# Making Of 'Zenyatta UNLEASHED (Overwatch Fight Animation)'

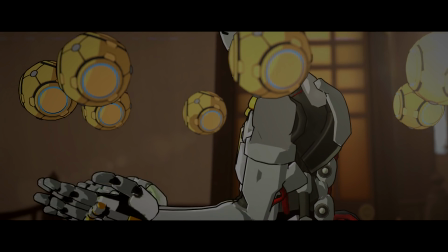[0:01]
Hey guys, Dylan here and welcome to the making of Zenyatta Unleashed video.
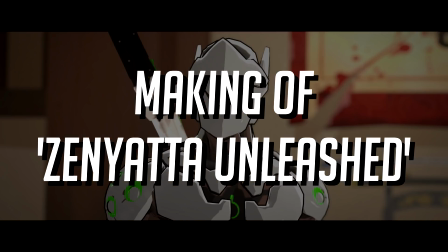[0:05]
We're going to be going over exactly how I created the Zenyatta Unleashed animation, which took about three weeks or so.
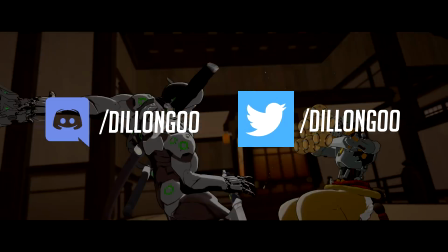[0:12]
And I also asked you guys some questions over on Discord and Twitter. So if you guys want to jump in on those question rounds next time, feel free to join one of those.
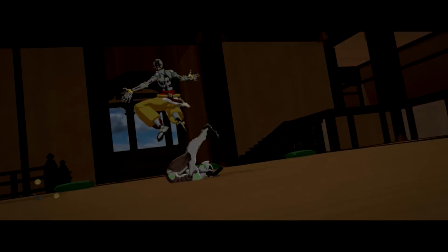[0:20]
But yeah, I'm going to go and try to answer as many questions as I can. And we're going to go through an audio commentary. So we're going to watch the video once and I'm going to go over what I can talk about in that short amount of time.
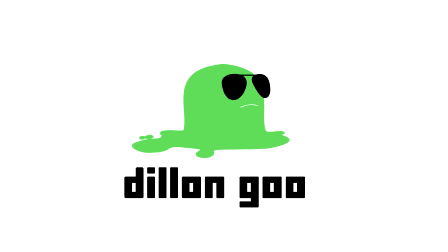[0:29]
And then I'm gonna go over the questions that people asked Afterwards so alright, let's go over it So let's go ahead and watch the video first and to start off this mercy animation
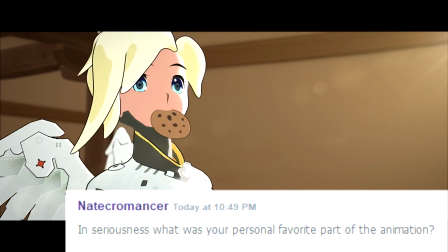[0:38]
was one of my favorite parts of the animation I took a lot longer than I probably should have and it's
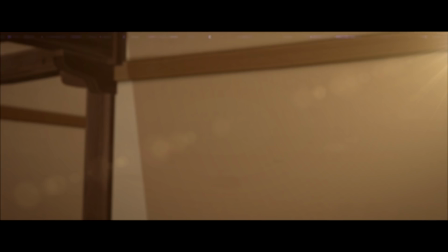[0:42]
just me in a mocap suit Tying my hair trying to look cute But I did all the hand animation and all the face animation and the hair
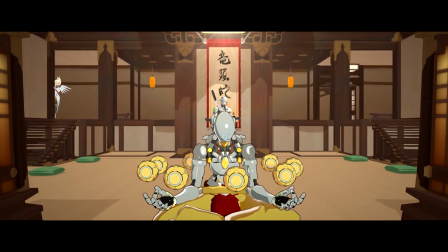[0:50]
animation by hand So the mocap was just for the body base and then I worked from there that was to speed up my workflow Of course
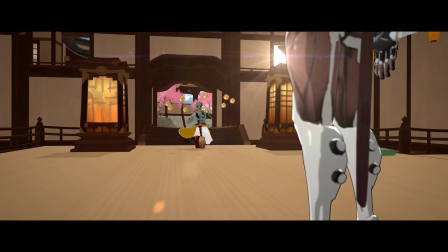[0:57]
you have to use mocap if you want to work as fast as I do now for Mercy 2.0 I didn't use any mocap,
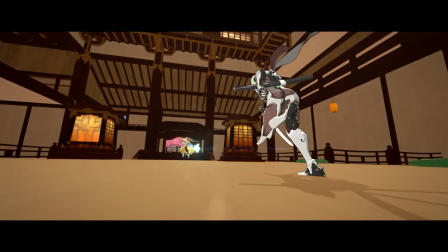[1:01]
so I worked pretty fast there But for this one is a lot more complex and obviously a lot more per capita Animation like each second doing more animation especially
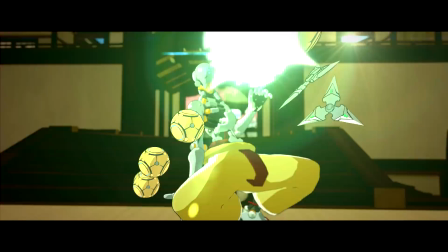[1:09]
because it's the one verse one which usually takes longer because you have more advanced animation for two characters Now
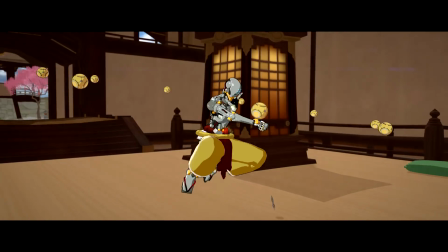[1:14]
this whole fight scene was basically the same process that I've used for my other fight scenes I just sit there and meditate for a bit
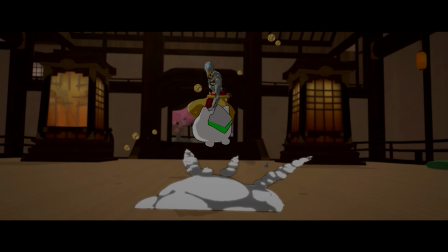[1:20]
I had some Naruto references in there in case you didn't notice the substitution jutsu with the Ketenji plush Which by the way,
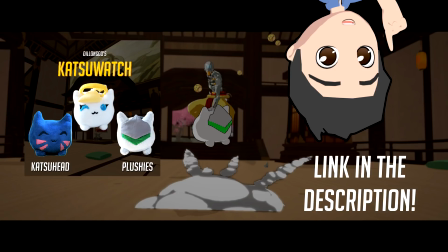[1:26]
they will be shipping out soon if you guys want to get a Katenji plush That's on Indiegogo in the link down below.
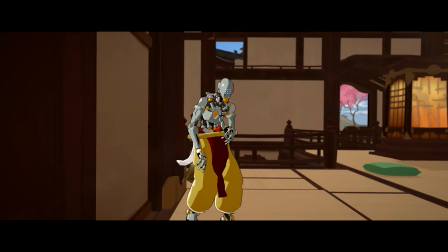[1:31]
So Copperhead on Discord actually asked how do you do the voice acting?
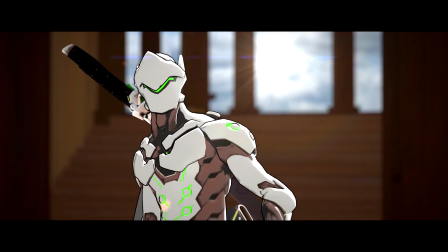[1:34]
I don't these this conversation was actually all based on in-game voice lines Just compiled together and edited to sound like they were having a conversation with each other
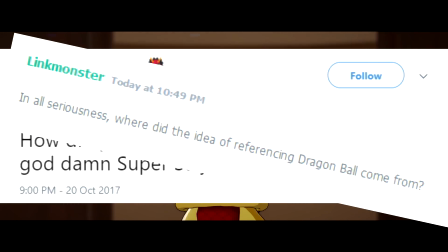[1:45]
So the whole Zenyatta Dragon Ball Z joke actually originated from the standing up joke Which we just thought would be funny like hey What
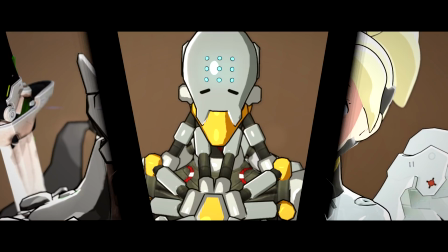[1:52]
if Zenyatta stood up all of a sudden as his power-up? It's like, oh, you know the weirder if he just randomly started screaming, right?
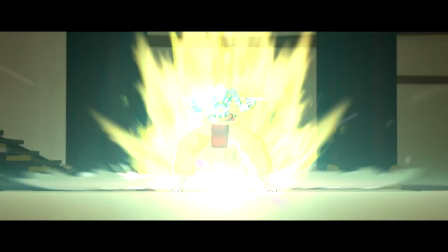[1:59]
He's screaming and then you know from screaming He turns into a Super Saiyan and suddenly sprouts hair out
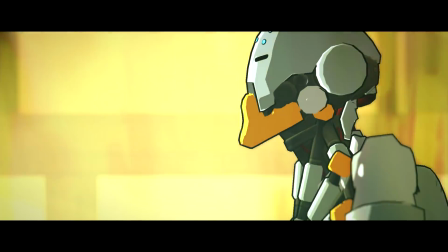[2:04]
of his bald head and it's like We just wanted to be as outrageous as possible and you know this led to that and we were like,
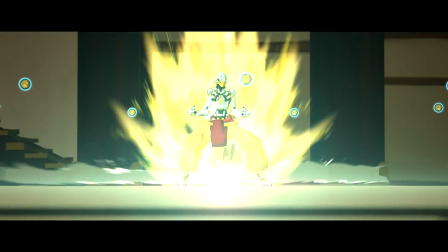[2:10]
okay, cool So um and this shot by the way was meant to be uncomfortably long So if you felt that way then good job.
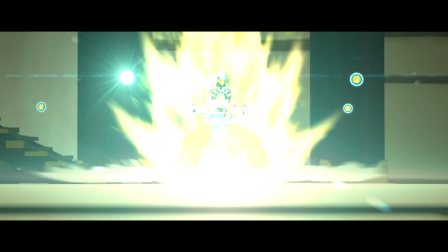[2:17]
Um, so yeah Actually the Super Saiyan aura was a little bit difficult to do It's a combination of 2D and 3D.
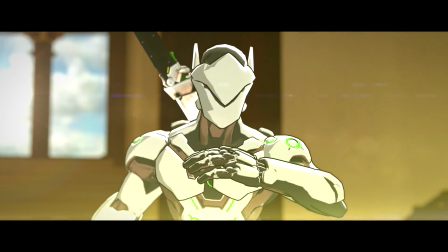[2:22]
I was having a lot of trouble with that at the beginning and didn't figure out a solution until Very very late into the process of the animation.
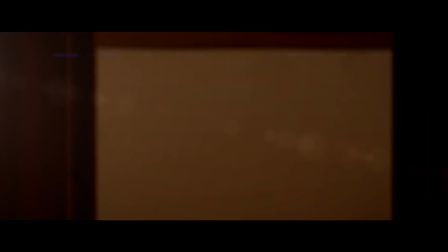[2:28]
Oh fun fact fun fact So like I said this this Zenyatta Super Saiyan aura was actually very hard to do right And it's a combination
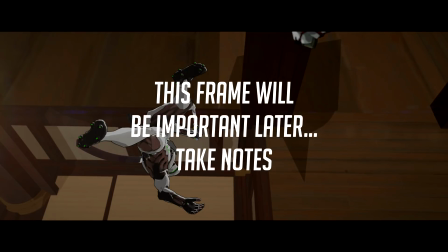[2:36]
of 2D 3D in the fact that I put a bunch of 2D effects on cards And then kind of spun them around real fast right now You might
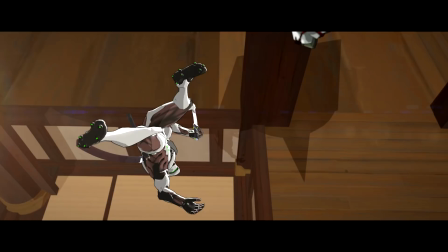[2:43]
be wondering what the heck does that mean Dylan? How can you show me what that means? Well I can because it's a render error I left in here now if you just here we go here we go okay so right here right here you
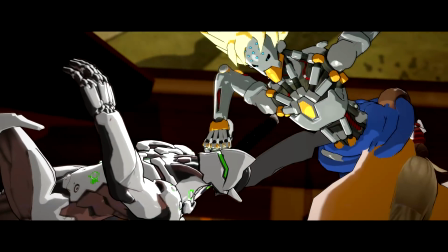[2:53]
have the part where he goes down that you can see the shadow of the cards that I use for the aura spinning around real fast
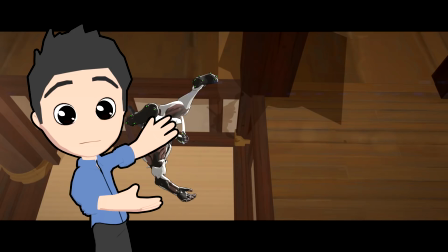[2:59]
in this frame and that was that's an error it's not supposed to be there but I couldn't be bothered to render it it may not have
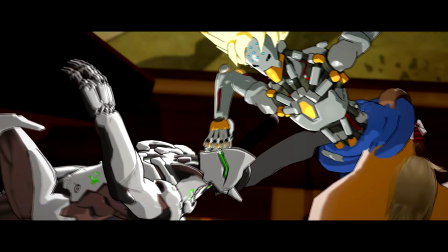[3:07]
even noticed till the very last second so I didn't have time and yeah you can just see it spinning there for maybe half a second and that's you know that's an example of something that's like it's not perfect but you just got gotta let it fly sometimes in the interest of time.
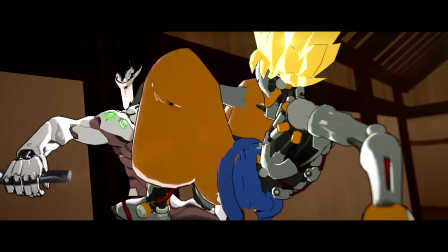[3:21]
So yeah. Yeah, that smoke effect by the way is the same smoke effect I used in the Mercy 2.0 video but rendered out with no black smoke but rather grey smoke.
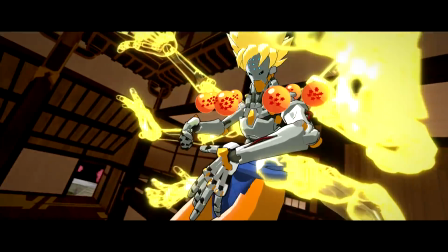[3:30]
And uh, of course this was a Jojo reference according to a lot of people but I don't actually watch Jojo so this was actually just me wanting to punch Genji multiple times with Zenyatta's arms.
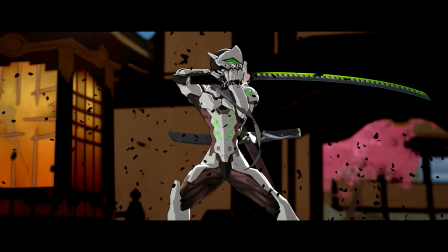[3:39]
It just had to happen, he had so many arms, you know, Zenyatta has 8 arms and so you might as well use them all right.
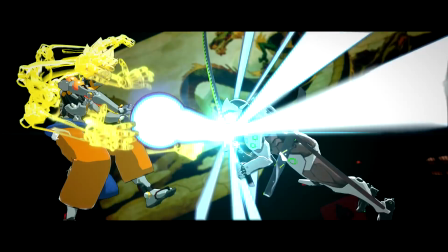[3:43]
Now, that Genji ult right there was replacing the dragon with the scale effect,
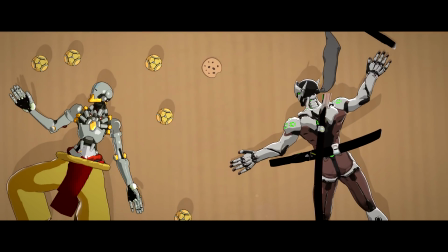[3:49]
just because I didn't have time to do the dragon, so I made that conscious decision, and nobody seemed to say anything about the missing dragon,
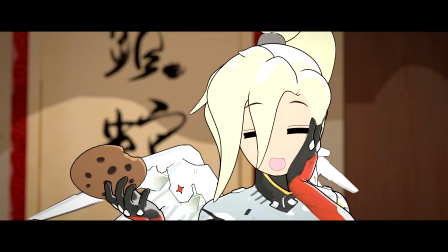[3:56]
so I'm glad you guys liked that effect, I assume, and just know for all animators out there, you can cut corners, and it will be fine.
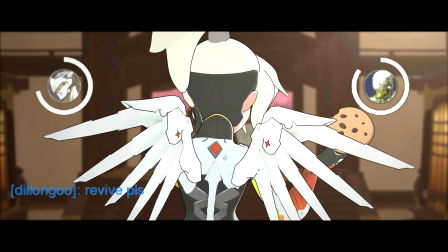[4:02]
The effect still turned out pretty cool, so I'm happy with it.